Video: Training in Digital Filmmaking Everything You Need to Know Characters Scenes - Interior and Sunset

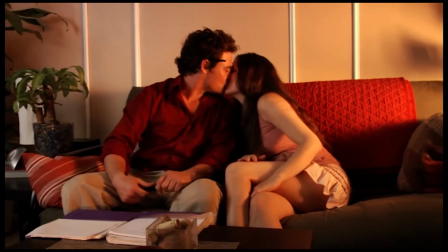[33:12]
That's really you have to put foreground detail into these short dolly shots that you're doing.
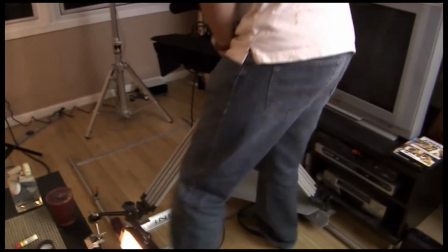[33:18]
You're not doing a 10-foot dolly move. You're not even doing, a 5-foot dolly move. This is just a 4-foot dolly move, and that's all you need to get the shot that we wanted.
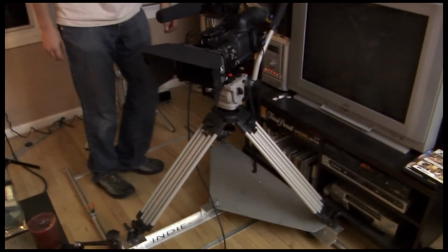[33:25]
We just wanted to get a little bit of movement to dramatize the moment. So now the DP right there is going to move the tripod off of the dolly and off to the right-hand side of the frame so that we can get a close-up.
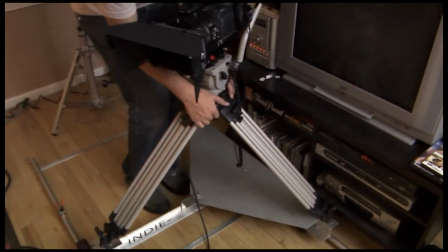[33:37]
Because you don't want to get your close. We already discussed this before.
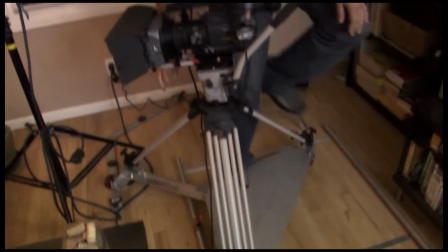[33:39]
You don't want to get your close-ups from the original master shot position because the angle is going to be too flat. The actors will not look good.
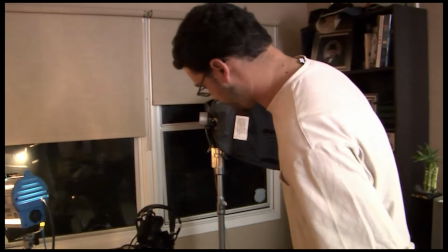[33:46]
You have to be more head-on into the actor so you can really see their face as they're talking to the other actor.
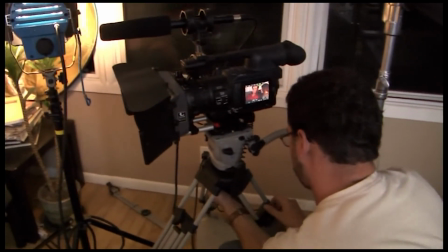[33:51]
So you shoot across. You always shoot into the face of the actor to get the close-up. You can see in the DP's LCD right there exactly what the shot's looking like.
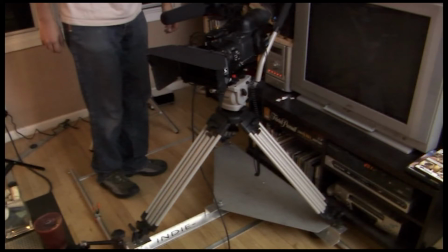[33:59]
So there's the original position of the tripod. This is on the dolly to get the master shot, and this would be the incorrect position to get a close-up from because it would make too much of a flat angle.
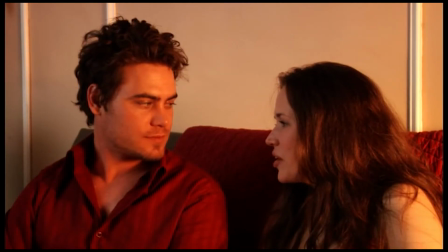[34:08]
You want to move it and get more of a head-on type angle. This is the angle that you would get from the dolly.
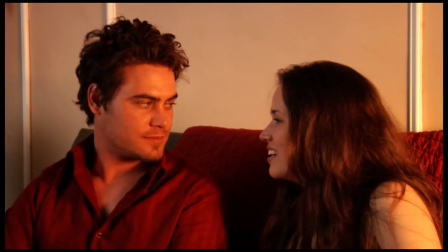[34:14]
This is if you wanted to shoot a close-up from the dolly. Notice how it's almost in profile. Everybody's in profile, including Jake, who we're trying to get a close-up of him looking at Rachel.
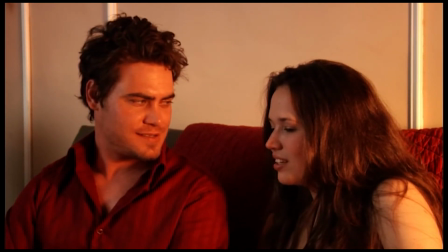[34:23]
So it's not a very good looking close-up. It's too much of a flat angle.
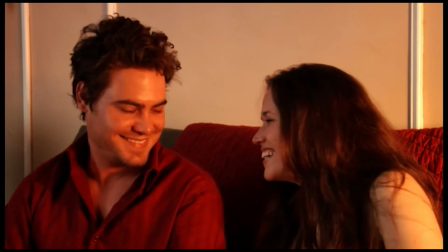[34:28]
We want to get more head-on into him. So let's see what happens when we move the tripod. So here we are.
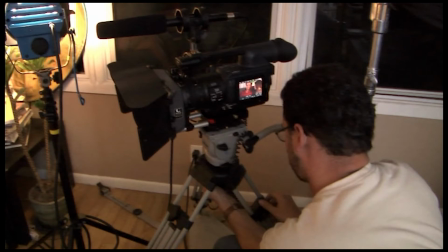[34:33]
We're going to move the tripod over to the right-hand side of the frame. This is closer to the couch, closer to the actors, more of a dead-on perspective. You can see it in the LCD of the DP right there, what kind of angle we're going to go ahead and get.
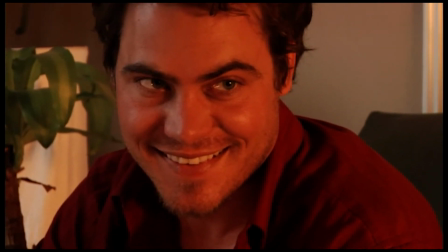[34:45]
This is the new angle. So you can see that the actor, it feels like he's looking dead-on into the camera at this point, almost.
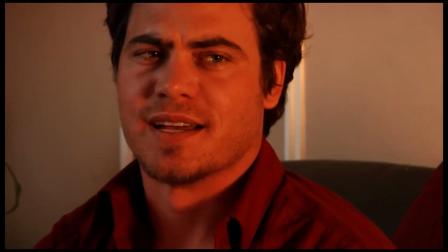[34:53]
He's looking right off of left frame. So it feels a lot more realistic. It feels like he's actually looking at Rachel.
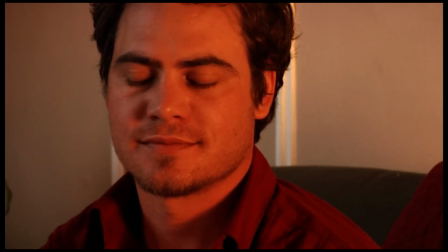[34:58]
It's more flattering to him. We just adjusted a little bit, gave him a little bit more face room later on.
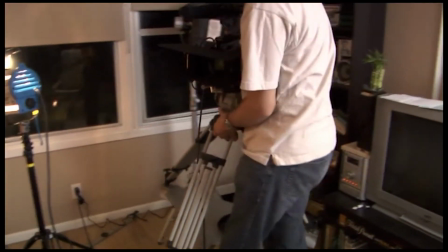[35:03]
So now we're going to go ahead and move the tripod over to the complete other side of the set.
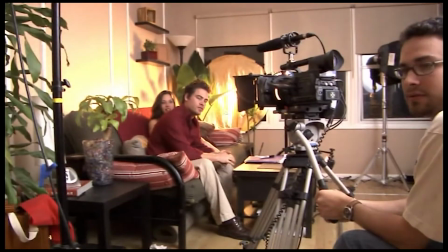[35:09]
That's a hard-working DP right there, I can tell you that. He did primarily most of the labor on the set.
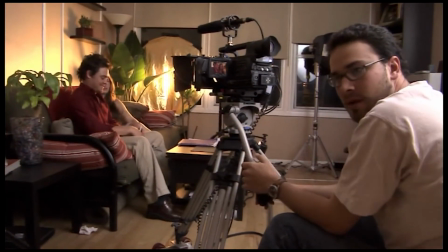[35:15]
And again, like I said, that's what it pays to hire good DPs, because when they don't have people helping them, that's what happens.
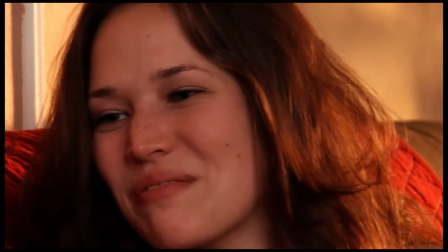[35:21]
So there's the shot that we're getting now from that angle. Look at that shot. It's a great shot. You can see her face.
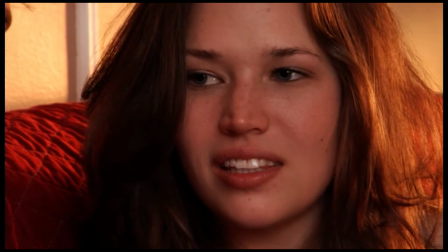[35:27]
You can see her in the best light. The HMI is fully filling in her face.
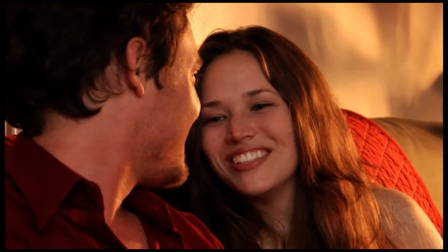[35:33]
The tungsten light going through the reflector is coming back, and it's making really nice highlights in her hair.
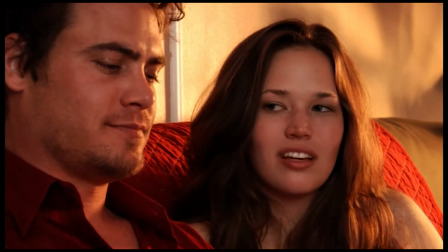[35:39]
We're head on into her face so that we can see the actress in her best form and her best light.
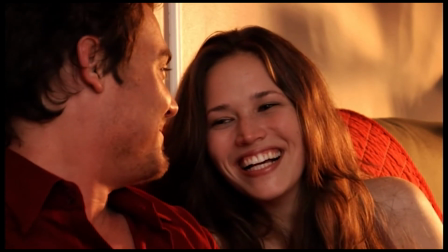[35:47]
And that's what happens when you select the proper angles for your close-ups. So every time you go to a close-up, don't stay on the master shot and just zoom in.
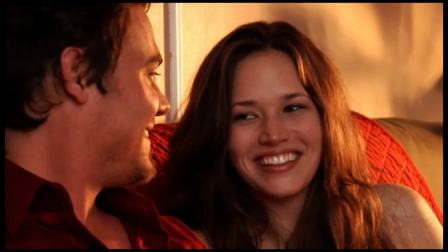[35:54]
Move to a better angle, get a better angle on your close-ups.
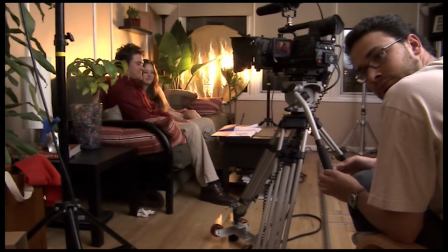[35:58]
There's the DP right now, and he's watching the monitor on the left-hand side of the frame, because he wants to make sure that all the colors are right.
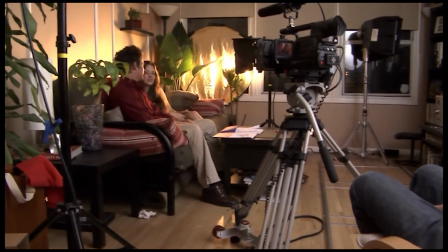[36:06]
He wants to make sure that the lighting is right.
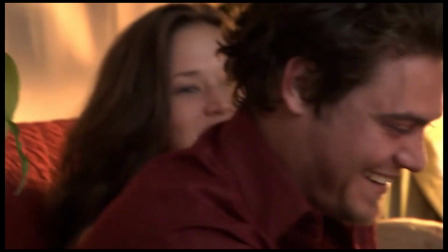[36:08]
Because those little LCDs on the cameras, they're good, you know, they're okay, but they're never going to give you the truth like a large on-set monitor will, like that monitor that we're using.
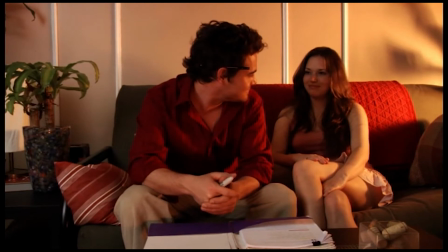[36:16]
So let's talk about composition and framing right now. The first thing we're going to talk about is the fact that this is a triangular composition.
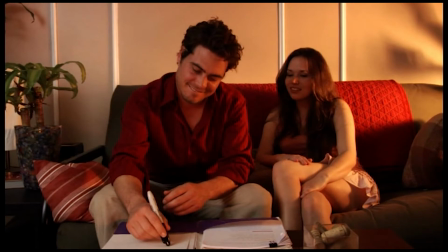[36:21]
And why is that? It's because both of the actors are looking at the pen.
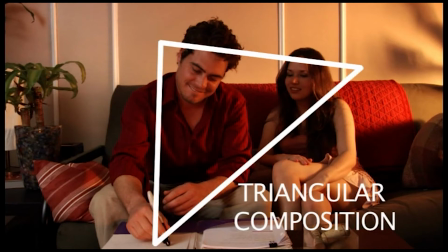[36:25]
The pen still has its cap on because it's just a rehearsal, but the audience is going to keep bouncing with their eyes from her face to his face to the pen, to her face to his face to the pen, and that creates those invisible lines of movement in the frame. That doesn't just create interest in the frame, it also creates an emotional impact on the audience as well too.
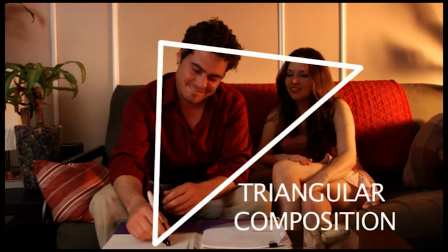[36:41]
What is that emotional impact of having a triangular composition in this particular situation? It is that he is the main character in the movie, right? She's his ally, and there's his achievement on the paper. He is at the apex of that triangle. He's at the top of the triangle. That's the apex right there on the top left-hand side. And he's also centered in the frame.
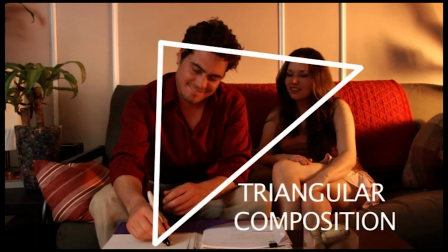[36:59]
And everything around him is all the things that are good about his life right now. So there's his ally on his right side, and there's the paper, his achievement, and you know, marked by the pen being on the paper right there. And all that is tying into his life and making him seem at this point larger than life,
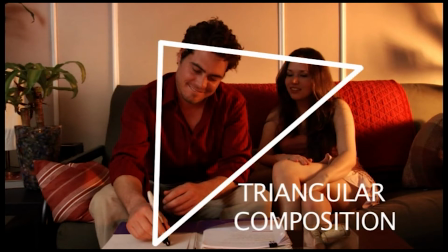[37:16]
which is important because it's important for us to feel like he's actually achieved something at this point.